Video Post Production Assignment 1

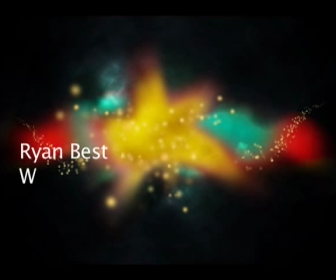9s
Hi, I'm Ryan Best and this is the proposal for our group's video post-production module. Our task for the assignment is to produce a 5 to 10 minute piece using post-production techniques.
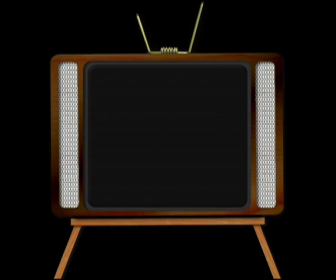20s
We decided that we wanted to work on producing our own television station, which will incorporate post-production techniques that we've learned over the past 2 years,
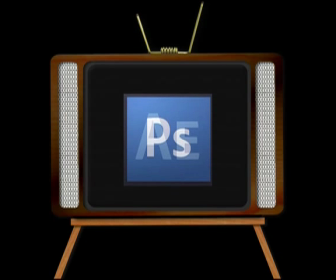28s
as well as learning some new software techniques to frame and package the broadcast content.
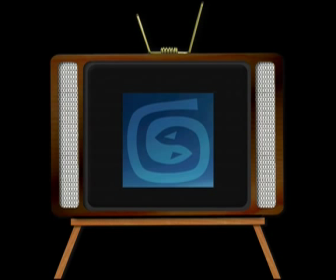34s
As well as the branding for the station, we intend to produce a pilot show which will be broadcast on the channel.
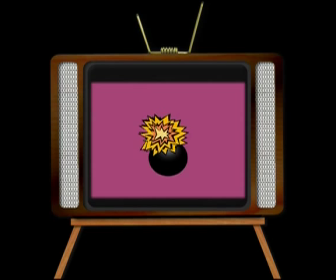40s
However, this may change depending on how time-consuming the rest of the components are to make.
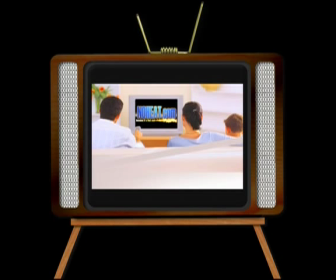46s
Our channel will be for a youth audience. We'll be looking to emulate stations that are of a similar demographic to our audience.
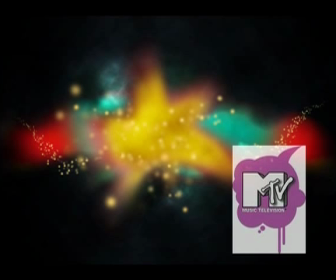53s
Most obvious examples include MTV, BBC Three, TMF and E4.
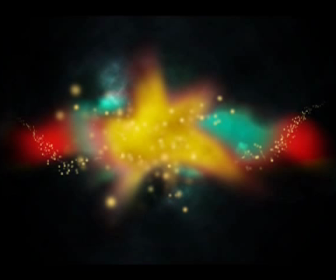58s
The channel kicks off at 7 o'clock in the evening, in keeping with similar stations.
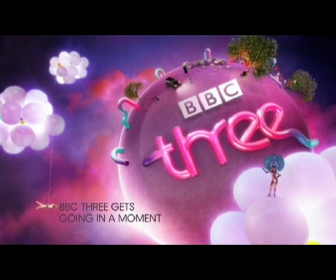63s
We'd be starting things with an inactive screen, with something like a poster page that's simply been made in Photoshop. This will lead into something active, like the BBC Three active screen page, which we can see now.
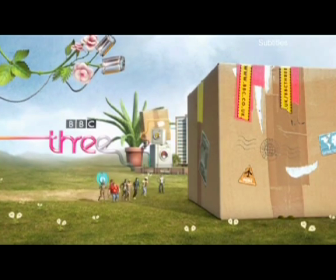77s
We'd be looking to create something quite similar to this, which would incorporate a moving image on a logo screen. This is something we feel that we'd be able to recreate using programs including After Effects to create a looping animation.
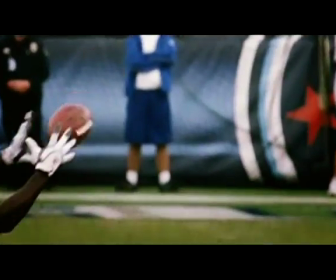91s
The BBC Three animation is an idea that we like, along with the BBC Two example which follows.
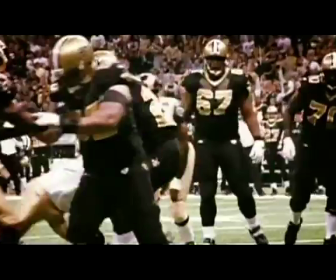97s
We thought BBC Two's example was a lot more simple, yet just as effective.
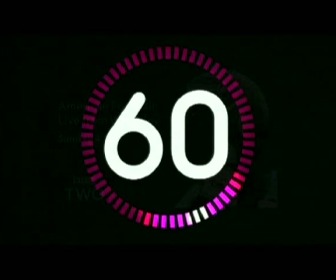105s
On top of this, we'd be looking to create our own 60-second news feature. The example we're using is the one taken from BBC Three. This is because of its high reliance on post-production techniques to aid as a visual stimulus.
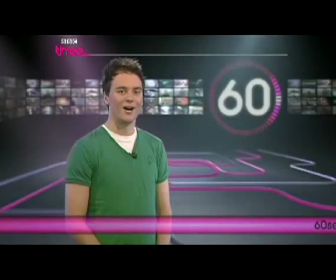118s
As we can see, the presenter is standing in front of a blue screen in a three-dimensional environment.
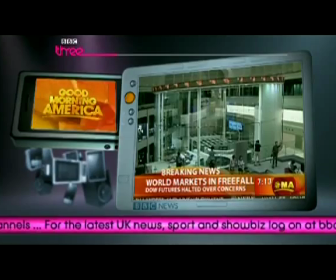125s
The background's full of around 50 or so different screens playing, which look visually stimulating, along with the scrolling text at the bottom of the screen.
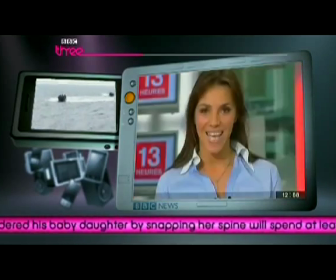133s
There are many lights in the three-dimensional environment too, which adds texture to it.
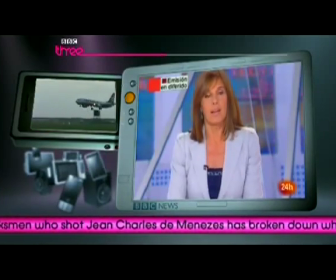140s
Also, we can see the use of post-production to frame the screen's news footage, which is relevant to the headlines that the presenter's addressing.
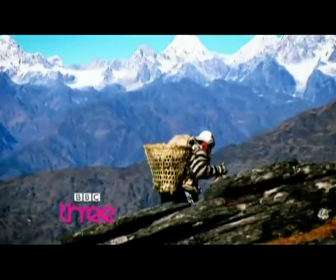150s
Next, we can see Last Man Standing. What we're looking at here is the fast pace of the editing in a preview clip that would be shown in between programs.
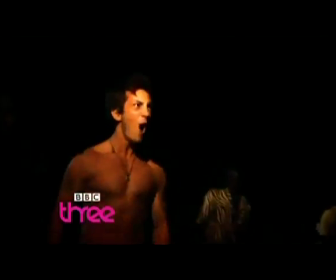158s
We'd look to do this by making quick cuts within Final Cut Pro. We're also looking at the clever placement of the logo, which stayed present in the bottom left-hand corner throughout.
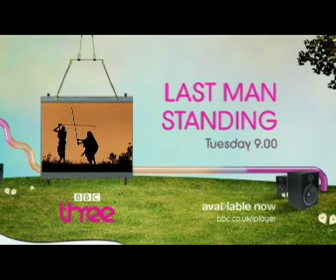168s Catch up on all the episodes so far on BBC iPlayer.
Moving on, the More4 ident graphic,
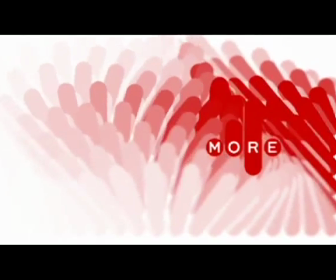175s
which would be used as a template and could be constantly altered and manipulated for it to be able to move with the times,
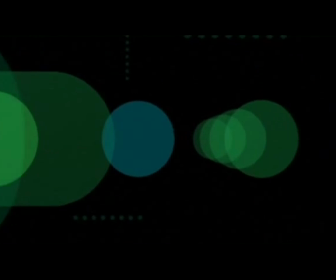182s
while at the same time being able to keep its strong brand identity, is another idea that we really like.
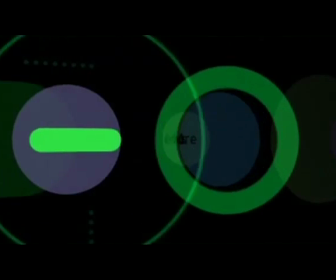188s
A good branding example of this used within the channel is More4 News.
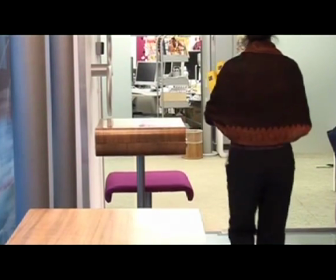193s
It makes good use of the branding that it's known for and represents its headlines within it.
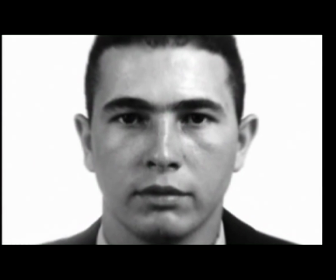198s
TMF is another channel that has a similar target audience to the one we're aiming at. We picked up on some of their stylistic tendencies, which include fast,
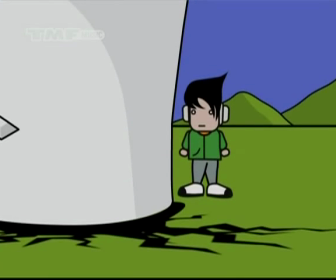207s
choppy editing, heavy use of sound effects and special effects, and animation.
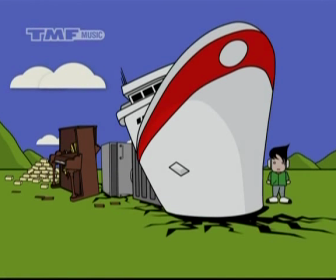213s
And here's an example of this. All of these effects reaffirm the target audience that it's aimed at.
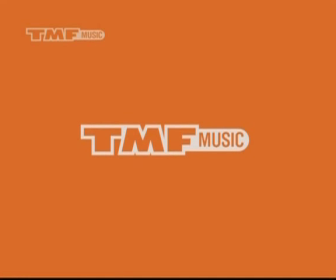219s
The full screen they use for their graphic ID is plain and simple and bold and colourful.
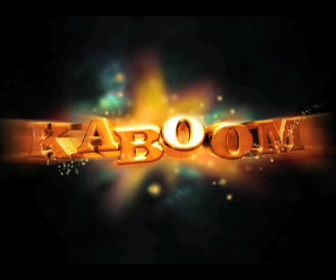225s
We feel we could create our own using a combination of programs from Creative Suite, After Effects and 3D Studio Max.
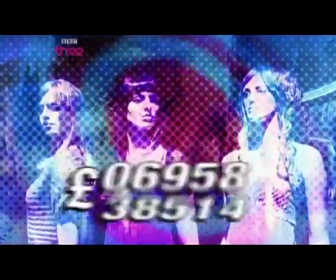232s
Next, we can see Spendaholics. The show starts with an introductory summary that lasts for around 2 minutes and it sums up most of the programme.
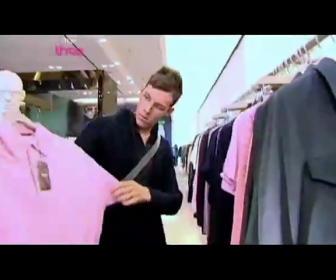244s 28-year-old Matthew Vokes is a shopping junkie whose finances are in desperate need of rehab.
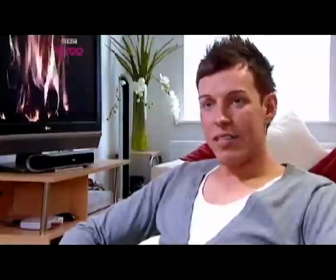250s
We're using this clip because of its post-production techniques, such as the pace and speed of the editing along with the style of delivery.